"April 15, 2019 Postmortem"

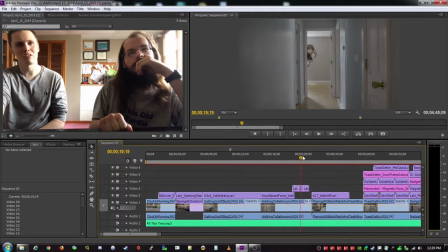great what you could have done is like just i guess it looks like you kind of did that here where you just kind of leave that as a still frame yes there are a couple that still frame could have been left
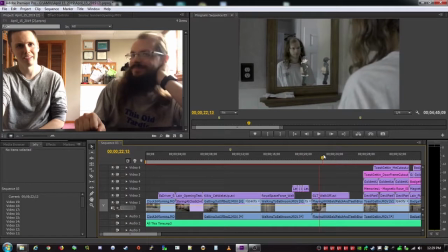a little longer right i could have dragged it out so this
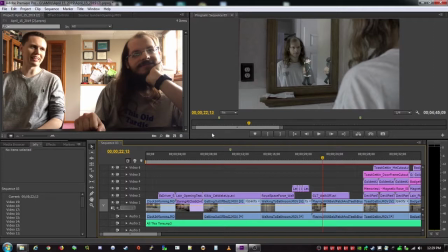shot you had like a lot i remember you having a lot of debate about what you wanted to put in here yeah because we had this
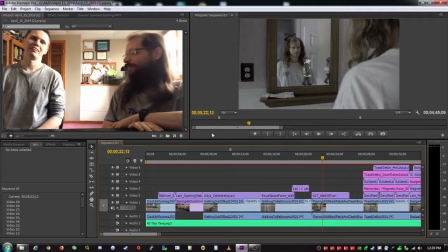is the first time where we filmed some stuff which we actually cut i don't know if you remember but we had an uncomfortable close-up of me
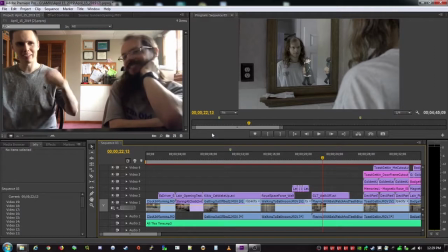brushing my teeth yeah like your morning grooming routines yeah yeah
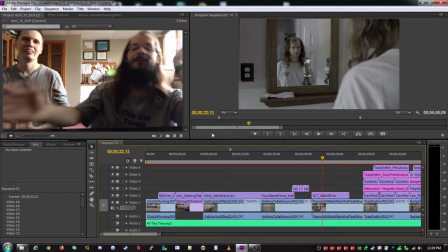i do remember that i think what what we're left up here is me just playing
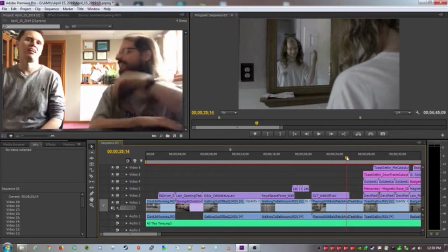with my bald patch which i think is all we really need we didn't we didn't set out to make a documentary yeah i so some some people
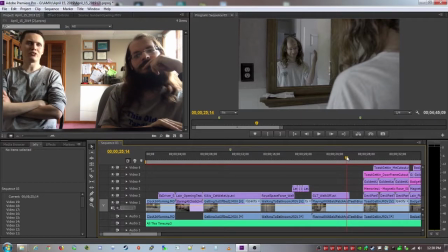will say that to make a care you want to make a character likable but i think what you really want to do is make a character interesting and i think a good way to do that is with sympathy and so like having you sort of struggle with this thing on your head i
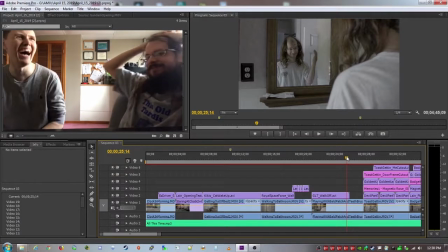think allows us to i just go like this for the rest of us yeah uh allows us to sort of get you know get behind
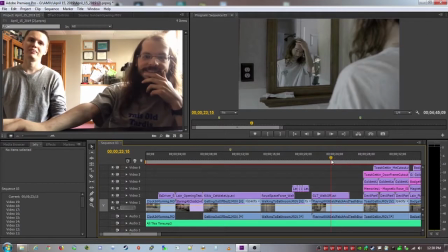you a lot earlier into this film i agree i think it's a good so we don't yeah everything else is just extra it's the fluff you can cut
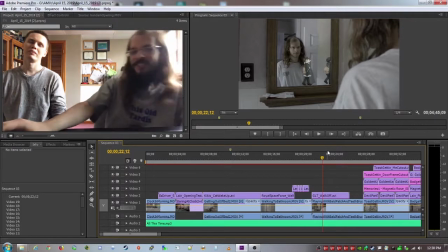and i like how these characters are from Girls Last Tour. I like how they walk off the mirror.
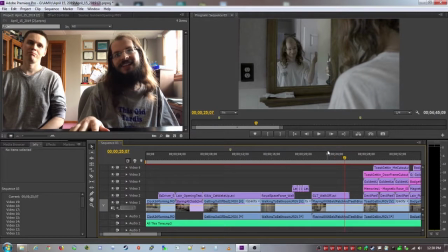I think that's cool. I know, like, the hair is almost interfering with that, but...
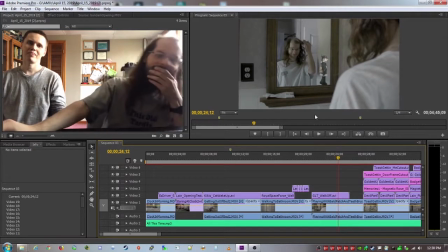Yeah, I think it works. It's kind of like a fun little mirror trick you get to pull there.
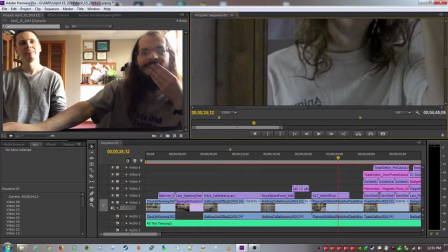You'll also notice, I'll zoom in here, this is my 2006 anime Boston shirt.
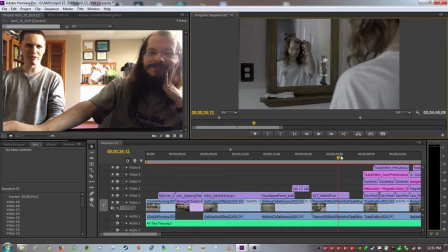I think that was the one of two anime Bostons i ever went to i think that was my first one really this is not my first one i was not there you weren't even there yeah it was a gift to me oh that's nice yeah and then i went the next year so
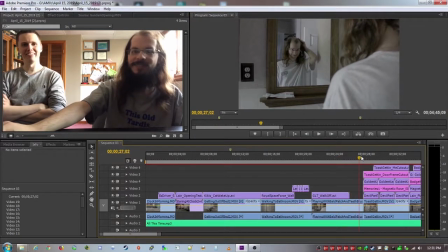okay setting things up but it is the oldest i think the oldest one you have so here um here's our toast
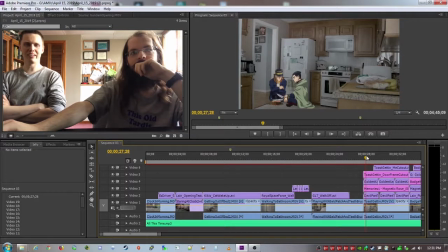getting shot we did some extra stuff of this toe too didn't we or is that am i confusing that with the dinner scene we got a bunch of close-ups yeah i think we're going with the dinner scene i believe we shot them back to back for for our
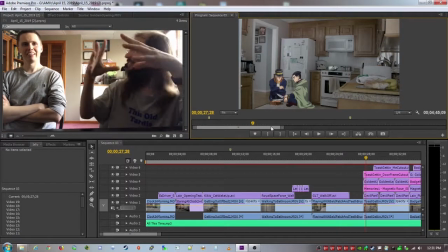purposes so yeah it was like all the house stuff first yeah and then we traveled
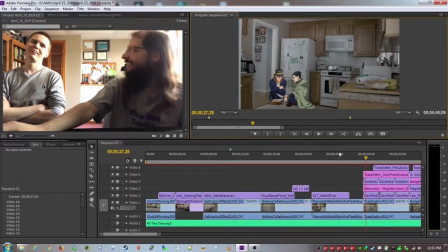to the outside outer world on scene yeah on location yeah on
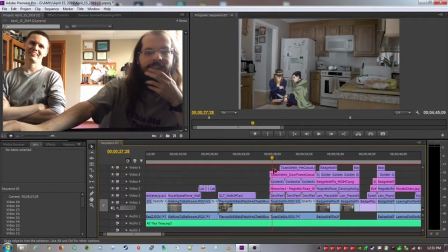location uh i wish we had managed to get
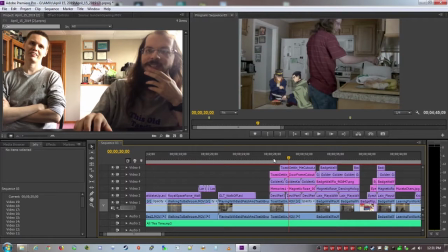the the toast actually popping out of the toaster but your
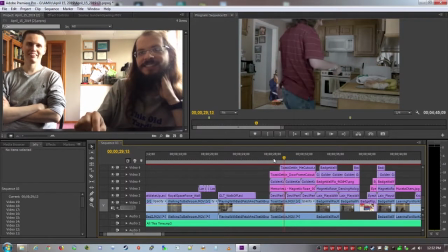toaster is it was non-compliant i describe it as low power yeah not a lot of popping happening my toaster doesn't do it either but i got my toaster from like one of those good will stores so i'm not surprised this is
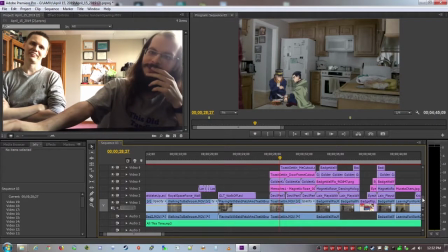also the first time and i did this all in premiere which maybe wasn't the correct stratagem uh where i would i think i can even show it right yeah so i have sections of
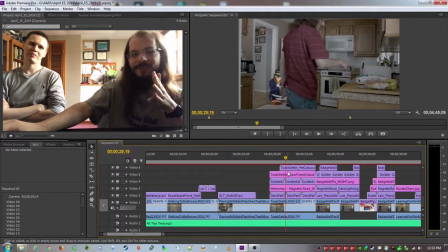yeah so i have sections where i cut myself out and then i would put that at the top
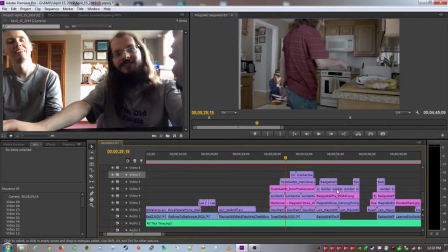and then i would put the anime uh i guess below it so it would cover it
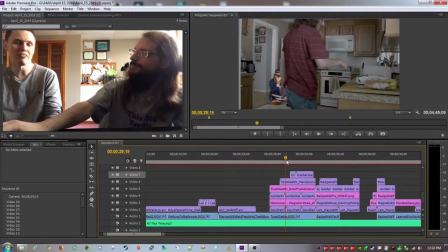yeah you could you could do it in premiere as you obviously did uh after effects would be larger the same thing you would just have more refined tools i'm told a good
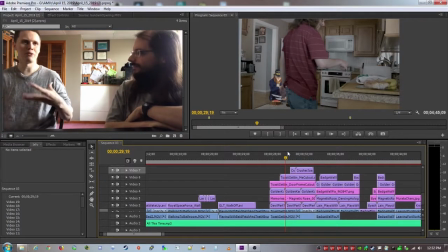analogy is that premiere pros like a like the lawn mower on a lawn you just cut everything really well and efficiently but if you wanted to get finer detail like after effects is like using scissors on the lawn you could just go after the blades you just want
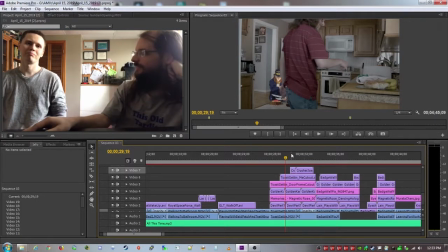i like that analogy yeah i think that's very true i
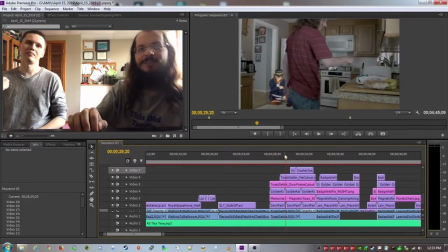know i do have i did sometimes have difficulties doing it this way they're like frames out of place oh yeah so yeah sometimes these older premiere pros can be a little buggy too so so is
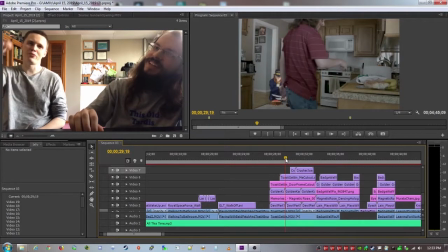what it is i mean that's like a single frame so yeah your arm's supposed to be like covering half of it i think yeah i think it does help that it's interesting how that pot is a while out of out of whack too uh
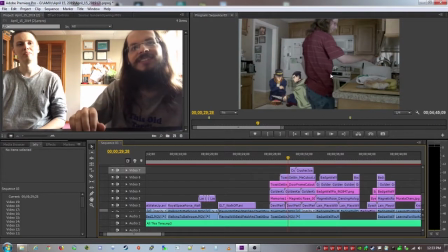never ending sort of issues um yeah
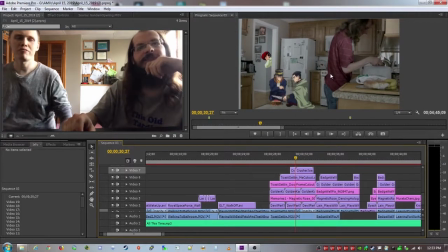i think it's the first scene with actually a lot of anime yeah i think you fill out the space nicely um you know our background is busy so we didn't we were going to be distracted out of the way but you have so much open space hiding the anime in there is a good open canvas
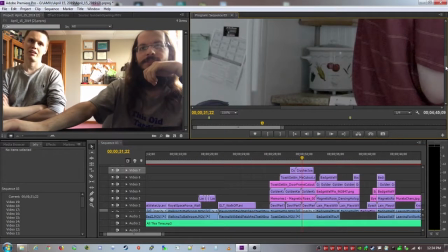for you you'll also notice right in the corner i have
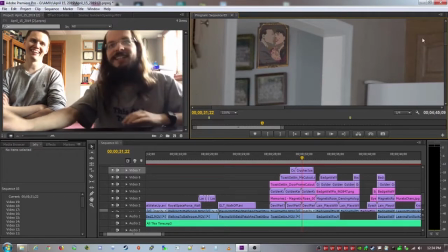placed oh wow a portrait did not even from magnetic rose um you
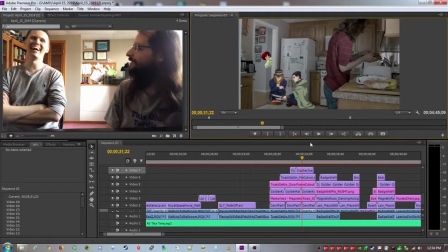know it's a it's a project that rewards the
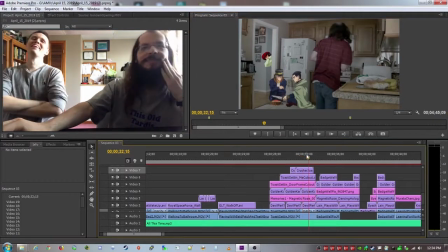problem is you'll start to see more of the mistakes as
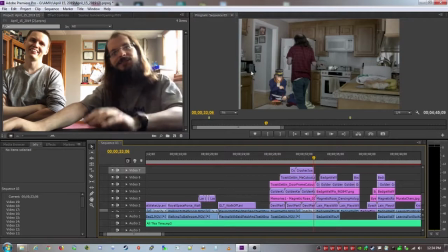tiny issue here i am leaving the kitchen my lunch box ungrabbed oh no
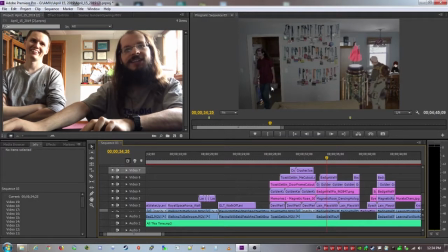continuity issue i know i cut it quick enough so that yeah it's assumed i grabbed it but i think it's fine
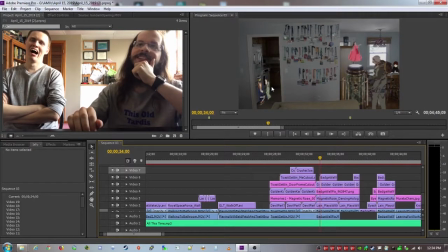uh we get the badge while in the shot which i really like um i don't know if it's immediately
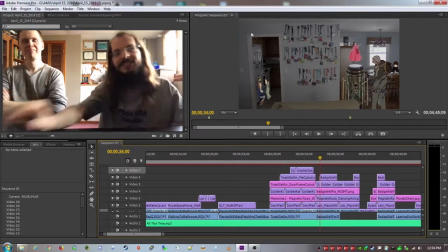obvious they're all convention badges but i think it'll become obvious soon and i think that does
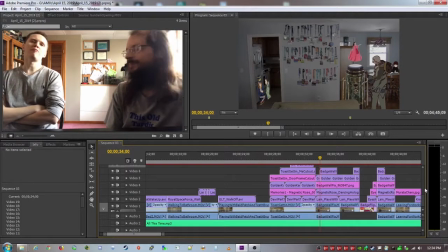set our character set our character up yeah if you don't know what they are you do go in for the punch in so that we can see what's happening and we can also get a little bit of like how well you take care of it so like we get like a sense of
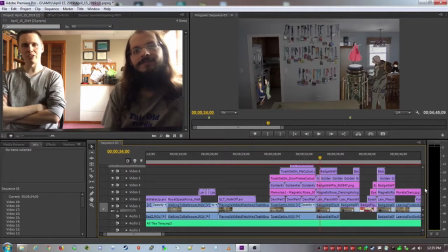how important these things are to you um and if you do get it you know you just have a fun shot here of those along with all the busyness
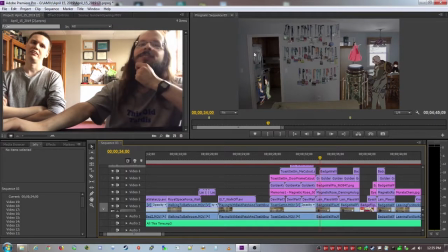you have everywhere else yeah and we've also got this sort of weird sideways shot with the characters from golden comedy yeah so that's a tough call for you because you had you know you we just saw them in the other scene so you've got to think well how do i frame them
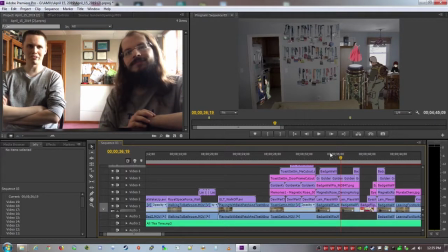in this shot to make it look like they were in the exact same positions and if you just had if you just didn't bend it at all it might look unnatural when paired with the other shot so you know it's a tough thing you had to do there i think it works it's it's definitely a little strange to look at yeah
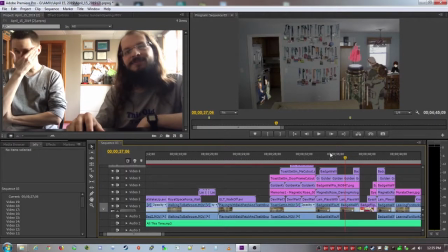yeah i've gone back and forth on it i think i don't know if you have any better choices so i think that was the way to go but like that's something in storyboarding like you would look at and be like all right if i'm gonna want a thing there i gotta consider what
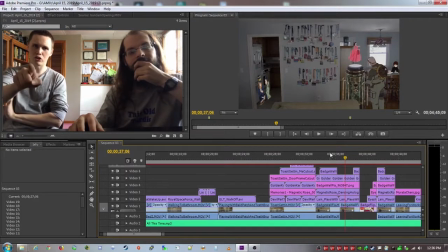it will look like in this alternate shot and so when we set up framing for this current shot you know then we can say all right well let's get that at an angle
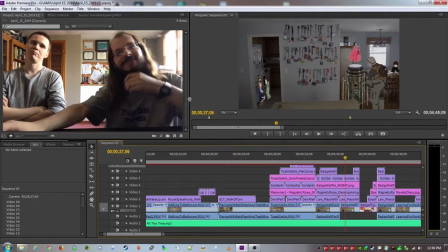so we don't have to angle those as much yeah what else in this shot i've also cut out this couch
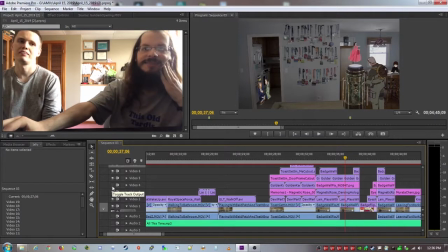right here so that some of the anime can be behind it
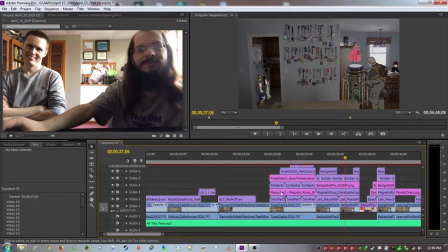this is also from magnetic rose too so which is one of the shots i think took some of the longest amount of time for me to do i want to say that took like six or seven hours